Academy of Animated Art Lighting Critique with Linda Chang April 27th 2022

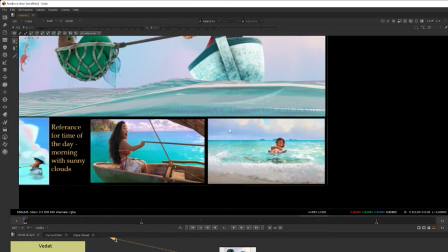16:04 So if this is, and you can even see that between the two images that you have chosen,
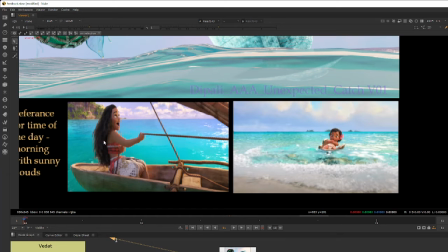16:10 even though they're both in a very similar time of day feeling, the lighting actually is quite different already on these two
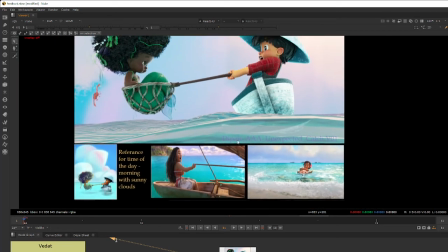16:19 characters. So I'm gonna probably use mostly
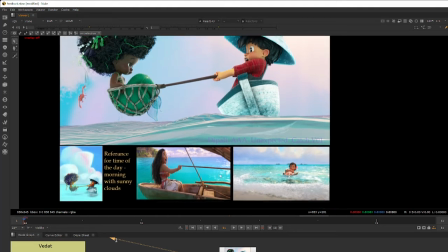16:27 this image as kind of like where I will be trying to give notes to help with the shot.
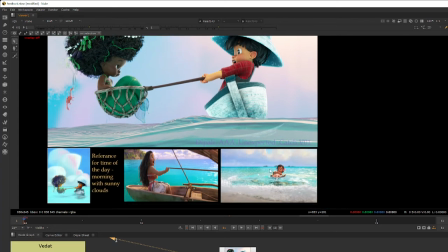16:34 So, but let me know if you're looking for something that's more like this one,
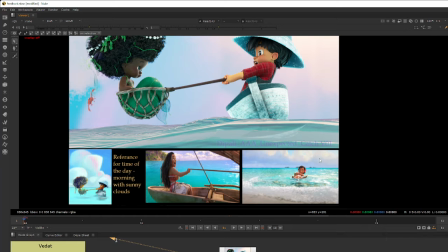16:39 because the features and the light directions actually, I think that are quite different.
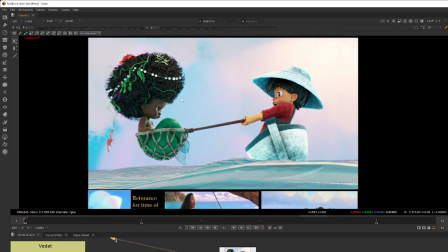16:48 To start off, I think the characters already have really nice shaping,
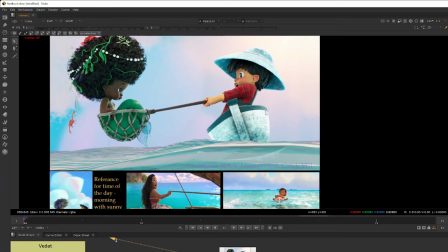16:52 but I am curious to see if we can clearly define a key light direction.
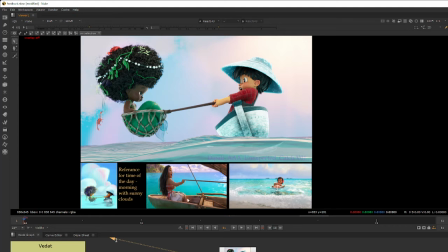16:59 So in the references, we can see that there's a key light coming from probably the back of the screen hitting her, and you can see the boat, and when her shadow is casting on the boat, the sun is coming from the behind. Versus, I'm not quite sure if there's a strong
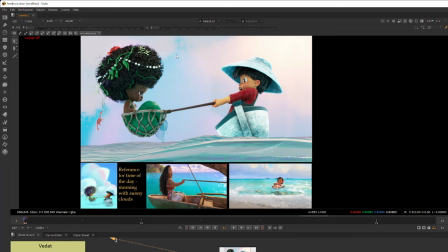17:19 singular light source in this image I can call as key light. It seems like they're very evenly lit in general. Looks almost as if it's more overcast than a sunny feeling.
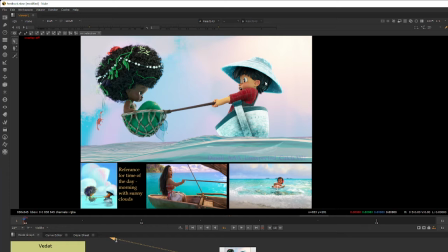17:33 So if it's possible, I think we can try having a stronger light coming from the back of the screen, possibly hitting the hat from this side, the boat, this side of the hair, some of the face, the tail, as the key light.
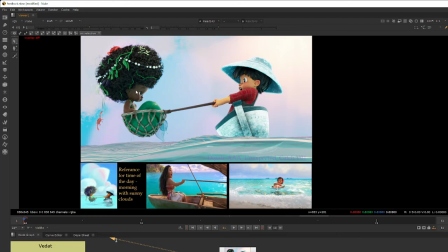17:54 I think right now the mermaid does have something that's similar to the shaping of Moana here.
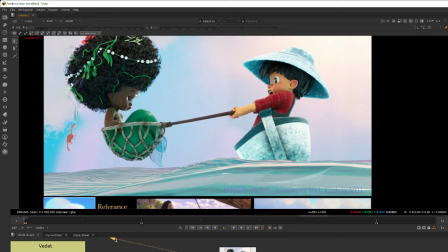18:00 That's this light over here, because the shadow is so soft, which actually works quite well.
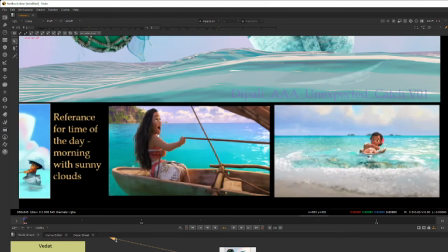18:11 Versus, like, we can see that Moana has actually quite sharp shadows under her chin area,
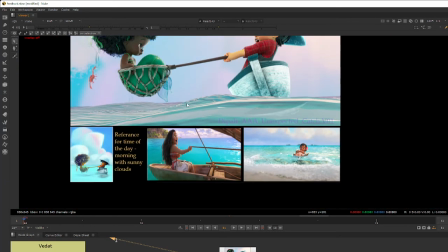18:19 and so is under her body. Her body's casting a fairly sharp shadow. So I can still register this as sunlight,
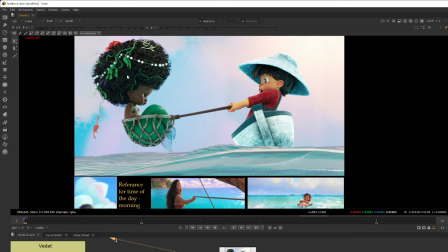18:26 and we don't have something similar here in our current lighting right now.
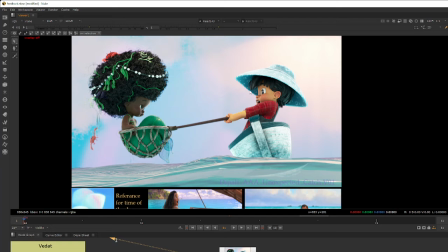18:33 So we can possibly work on that. On the flip side of that, to create a sunny feeling, usually in addition to a strong key light source, we usually have some pretty clearly defined shadows.
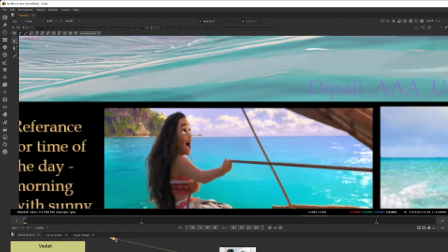18:50 So I was mentioning that she has some pretty dark shadow because clearly casted from the sun.
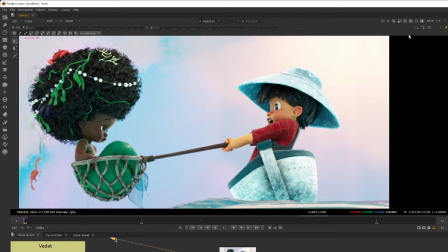18:58 If we do choose the sunlight coming from the back, similar to your references,
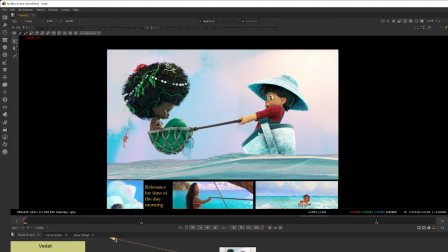19:03 we could possibly see some shadow that's on this side of the boy's body, as well as this side of the boat. Like, actually, possibly most of the boat will be in shadow. And similarly with the mermaid, a good chunk of her body will probably be in shadow, so we would tell.
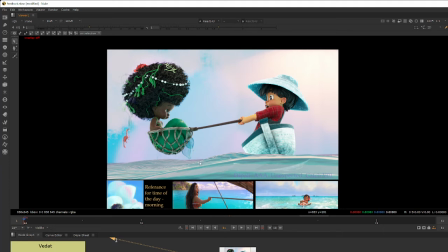19:22 Like I said, you have some nice bounce light coming from the bottom from the water. That works really well. We can definitely keep that. But overall, I'm just looking for a stronger key light and shadow that defines the direction of the sun.
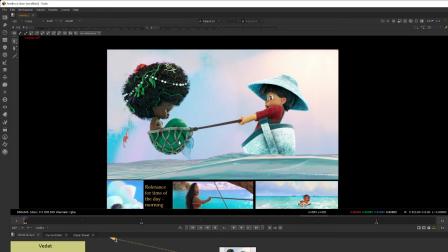19:40 Secondly, I think this is definitely something I brought up a lot just for this one particular lighting challenge, that will be the shaping of the mermaid's hair, since this is such a big part of the character and it also takes a big part of this frame.
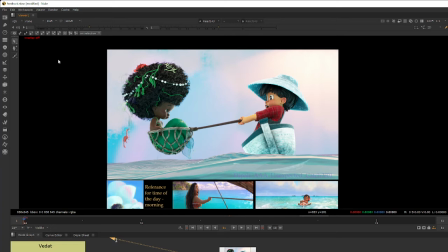19:54 So it would be great if we can shape the hair that retains the feeling of this is an overall a circular sphere shape, that as if they'll be lit by the sunlight, have a sunlight hitting here,
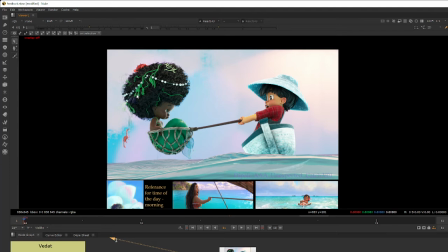20:09 have a key side that rolls up into a shadow side, but maintain some of these nice detail you already have. I think these nice little curls that you're picking up from the sky is very great. We're just missing a little bit of the strong key light that's also hitting the hair,
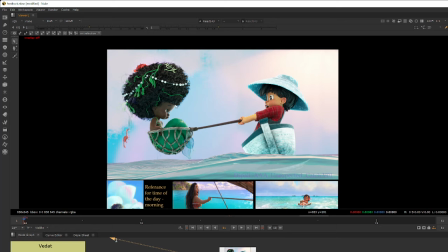20:24 that's also shaping this as like a sphere that her head is. And on the boy's hair, I think his hair strands are looking really, really well.
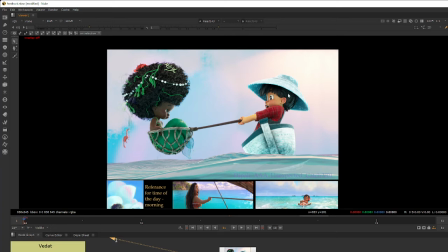20:43 For some parts that's a little bit under the head, the specular highlight does get quite bright. I'm kind of curious if there's particular light that's creating the specular highlight on the hair, which definitely helps, but we could possibly consider lower a little bit,
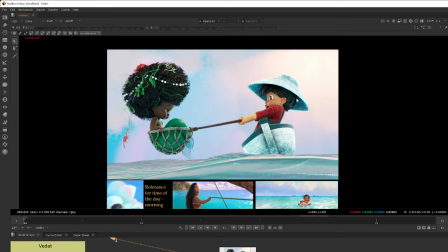21:00 because right now it kind of draws a little bit of attention of these blue specular that's on his hair. And last but not the least, I think,
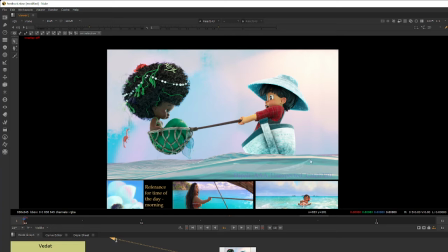21:15 I'm not sure what is causing this, but I'm seeing these stripes on the water. It's just very unfortunate because it kind of creates a pattern that draws my eye to it.
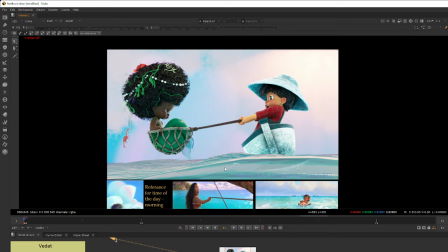21:29 So if it's possible, maybe we can try to either look into the texture that we're using, or looking at the shaping of the shape of this geo, and what's possibly giving us these kind of stripes.
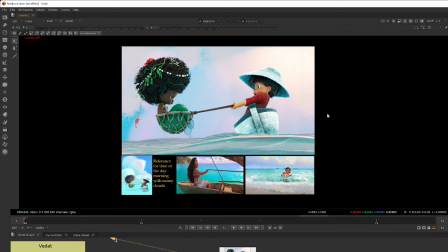21:47 But I think overall this is a very good start. It's I think the sky color and everything is working really well. The overall palette is really nice. We just probably have to work on the character overall shaping a little bit. So yeah, please let me know if any questions, and
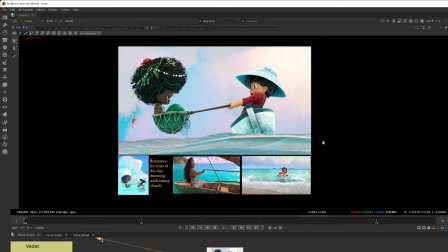22:07 hopefully this helps, and hopefully this is still, if this is not the kind of mood you're trying to go for, please let me know if you have any other references and I can help you with that. And for
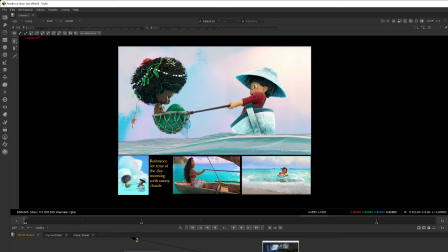22:27 Ubedullaha, sorry if I'm saying your name correctly. So hi, nice to meet you.
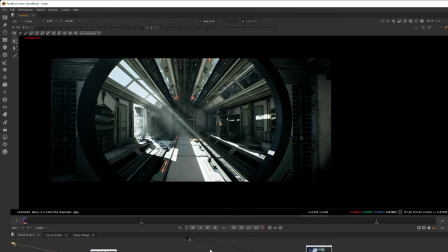22:34 So I see you're doing Unreal environment lighting, and this is very cool looking sci-fi set.
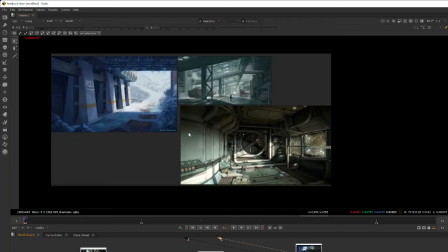22:41 And looking at references, these are all very good references for this particular set. So but I think of all of these, I'm guessing you're going for this one
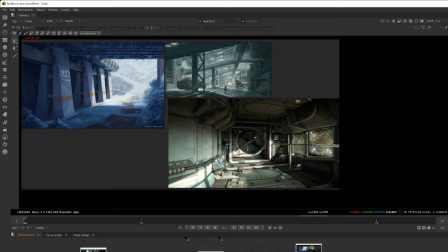22:53 probably is the closest one compared to your current lighting, so I'm gonna probably mostly use this one to give notes on.
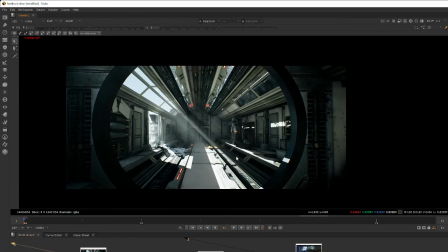23:02 So I think overall this is already quite successful, that the material and the set itself is already very interesting, has a lot of elements that our eyes can look at, and also the perspective of the shot is very straightforward.
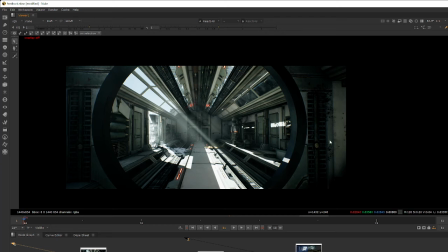23:19 So overall, with the light that you have in here, it's all working fairly well.
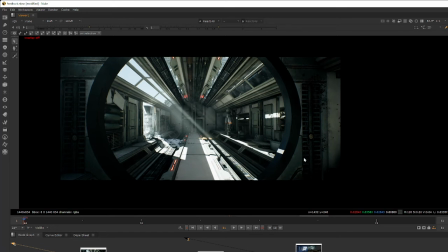23:27 I guess
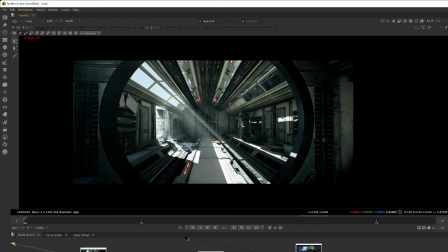23:30 and the first thing I noticed, and this could be just because of my monitor, because I don't have a color corrected monitor at home, is the dark area in your shot right now are relatively a lot contrasty and darker than your references.
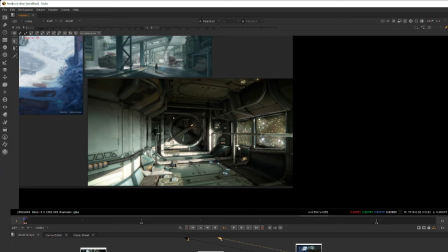23:46 So we can see that in your reference, all these dark area are still have quite a bit of bounce light, and gets lifted a lot more than what you have in here.